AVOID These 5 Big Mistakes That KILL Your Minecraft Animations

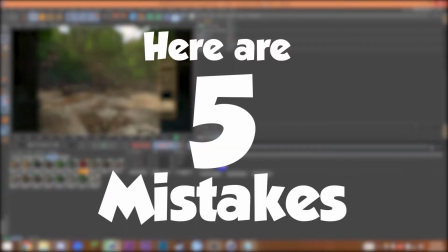(0:00)
Here are 5 mistakes that you might be making that are stopping your Minecraft animations from reaching their full potential. Stay tuned.
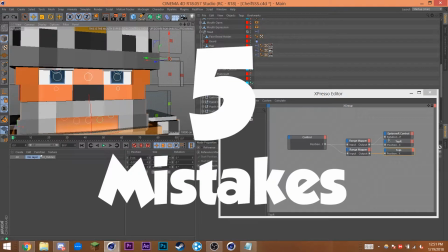(0:09)
What's up, survivalists? It's Che from Team W&J here to bring you 5 mistakes that you might be making that are stopping your Minecraft animations from reaching their full potential.
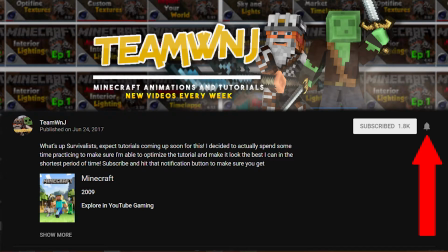(0:17)
Before we start, go ahead and hit that subscribe button and the bell icon next to it to stay notified when I upload a new video or tutorial to help you improve your Minecraft animations every Monday.
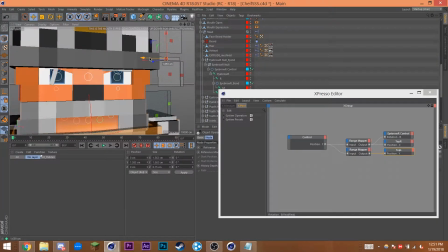(0:26)
Also, make sure to watch the whole video because I'm generous enough to include an extra bonus tip for anyone who sticks around to the end.
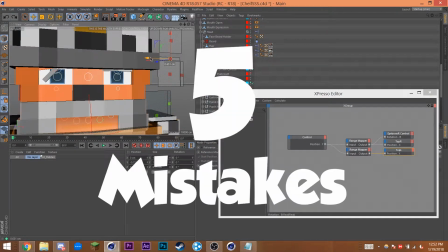(0:32)
So without further ado, let's get started. So here are the 5 mistakes I made when I first started animating.
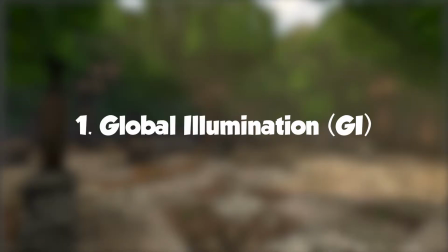(0:37)
1. Global illumination. Okay, I get it.
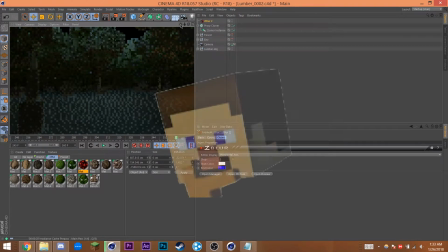(0:41)
The countless tutorials you've watched on YouTube tell you to use it, but have you ever taken the time to consider if you really need it?
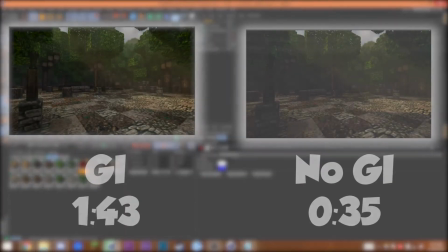(0:46)
No, you don't. Global illumination is unnecessary and adds a lot of extra render time.
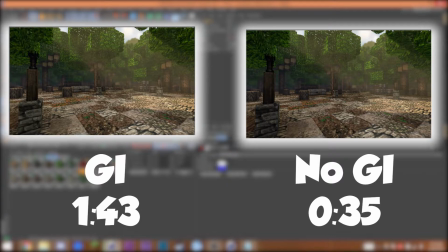(0:52)
Instead, you should learn how to use ambient lights as a substitute. Not only does it look the same, but allows for more customization too.
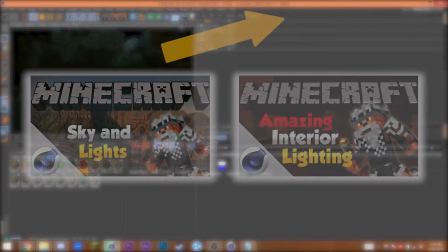(0:59)
If you want to learn how to use ambient lights to light your scene, check out these tutorials. I cover indoor lighting and outdoor lighting.
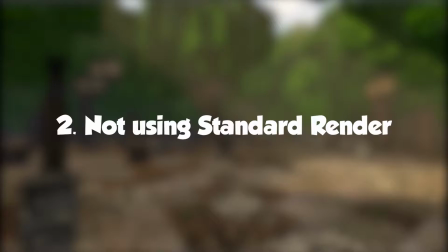(1:05)
Trust me, it's definitely worth it. Number 2. Using anything but standard render.
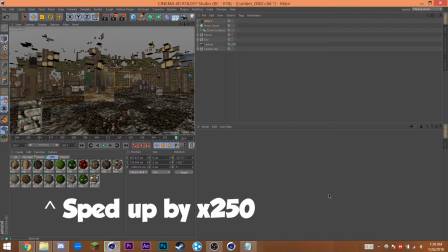(1:11)
If you're using Cinema 4D, there's a good chance you would have come across other renderers such as Physical, Octane, or Redshift.
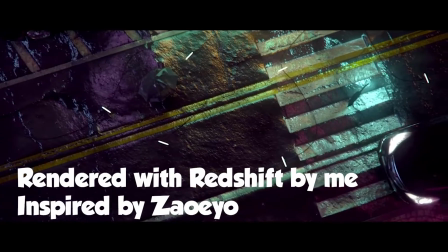(1:18)
Yes, they can make your work look epic. But you're doing a Minecraft animation.
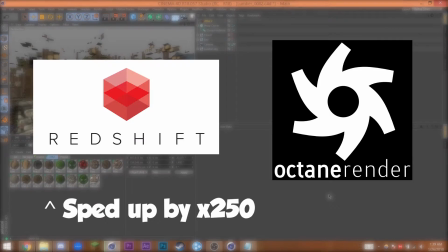(1:25)
You don't need to go through the hassle of setting up Redshift or Octane materials, and you don't need the extra render time.
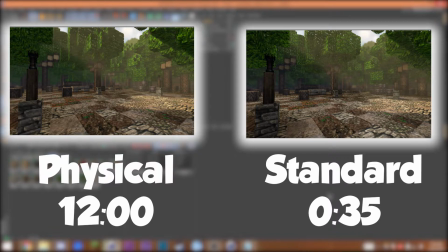(1:31)
You may be saying that Physical Render provides proper depth of field, which is correct, but my response to that is, so does ZBlur.
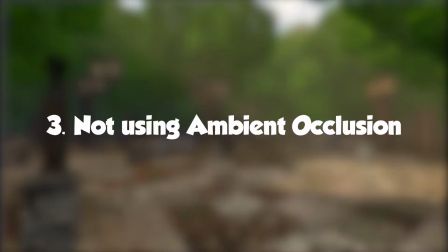(1:37)
But we'll get into that later. Number 3. Not using Ambient Occlusion.
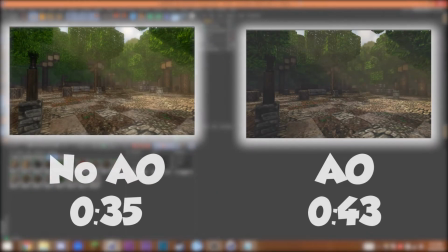(1:43)
Ambient Occlusion adds a lot of extra render time to your renders, but it's 100% worth it.
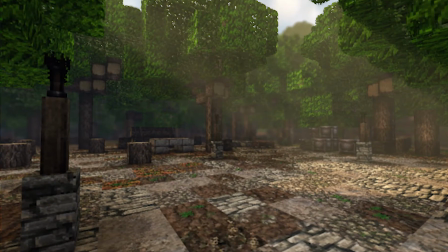(1:47)
What it essentially does is add little black shadows along corners and edges that help separate objects between each other.
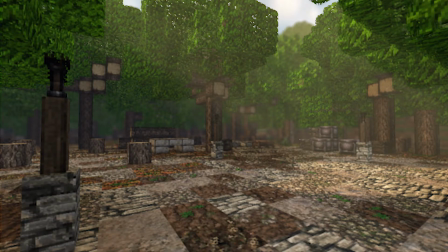(1:53)
Now if you really want to, you can learn to cache AO into a texture, but I'm not too familiar with that and you're gonna have to look around. Hey, we're all learning, right?
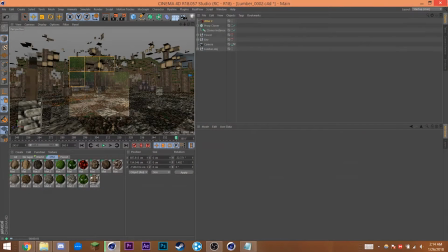(2:00)
4. Not using depth of field. Similarly to Ambient Occlusion, depth of field separates the foreground and background by blurring.
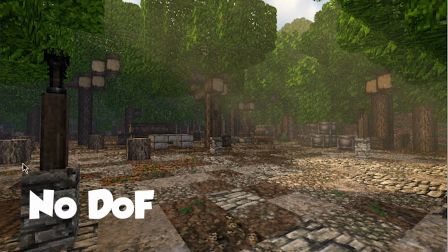(2:08)
Now, I get it if you don't want to use the built-in depth of field because it doesn't work properly with alpha channels.
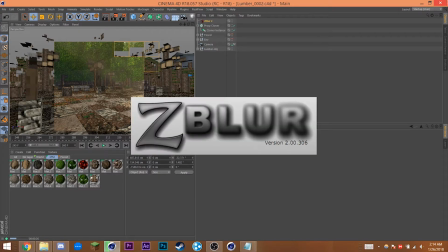(2:14)
Sure. That's why you should use ZBlur. It's free and can evaluate transparencies too.
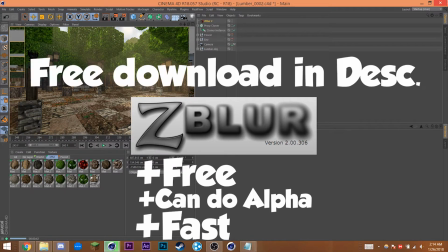(2:20)
It also works a lot faster than Physical Render, linked in the description down below. 5.
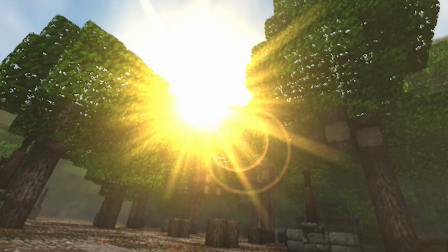(2:25)
Lens flares. Now I get it, massive lens flares may look good, but they're unnecessary and distracting.
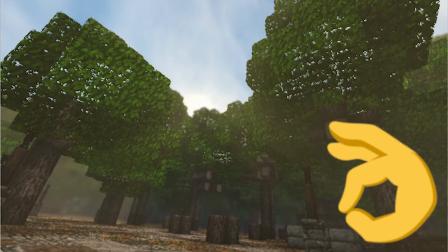(2:31)
You're better off doing away with them unless you have a really good reason for keeping them. After all, actions speak louder than aesthetics.
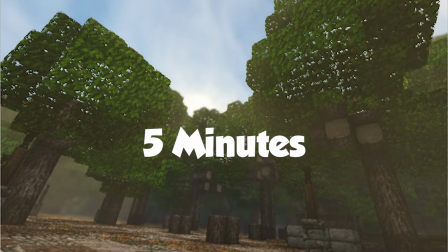(2:40)
A scene like this takes me 5 minutes to set up, but a proper good animation could take me 5 hours. That's a lot of time and effort that your audience will miss if you have something as big and distracting as a lens flare.
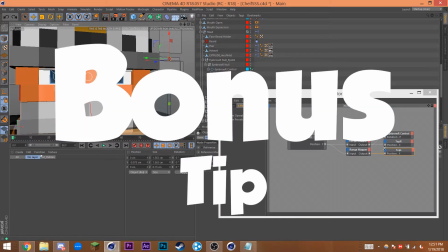(2:52)
Alright, so we've reached the end of the countdown, and as promised, we've got a bonus tip for you. Now this might sound corny at first, but I assure you that this is the absolute truth.
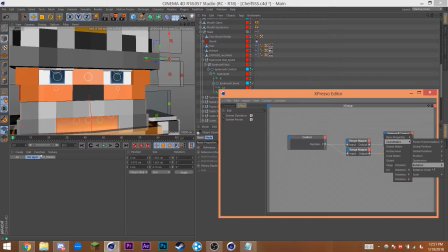(2:59)
The bonus tip is, watch animations. If you want to be an animator, you first have to understand animations.
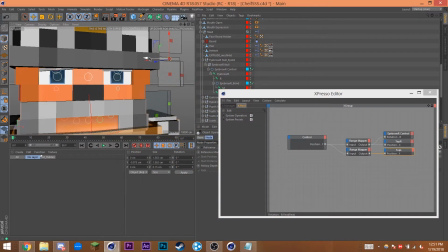(3:06)
Go out there and look at your favorite animators, whether that be Monty Alan Becker, or someone else.
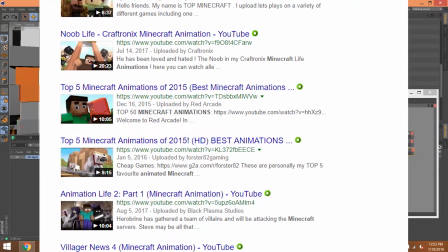(3:11)
You can always draw inspiration from them. Take time to slowly analyze what they're doing, so you can better understand how you can emulate their styles.
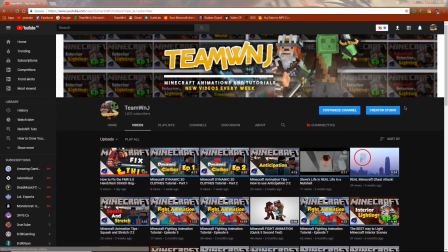(3:19)
Don't forget that YouTube is also a great source for learning. You can discover so much hidden talent just by searching around on YouTube.
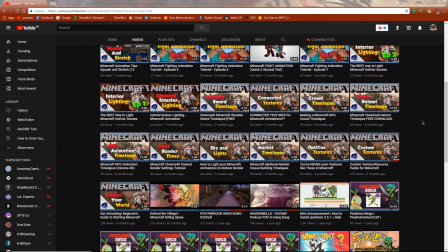(3:25)
Not to mention, my channel is full of animation tutorials that are aimed directly towards you.
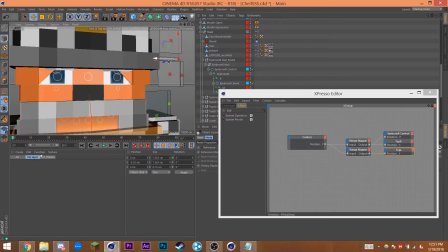(3:30)
Thanks so much for watching this video. Don't forget that my channel serves as a community for other animators to get together.
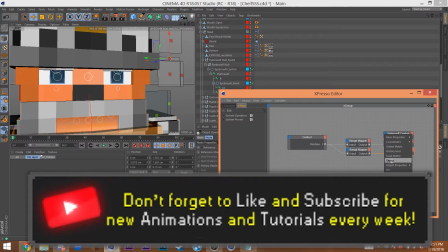(3:35)
We're all humans and humans are pack animals. We work better together. If you're not subscribed, go ahead and hit that subscribe button right now so you don't miss anything in the future.
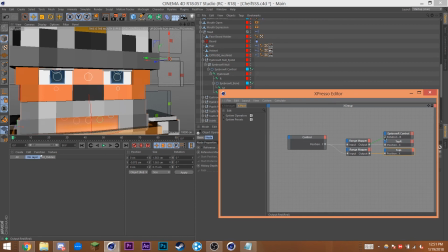(3:43)
Have you made any of these 5 mistakes? Let me know in the comments below. Cheers!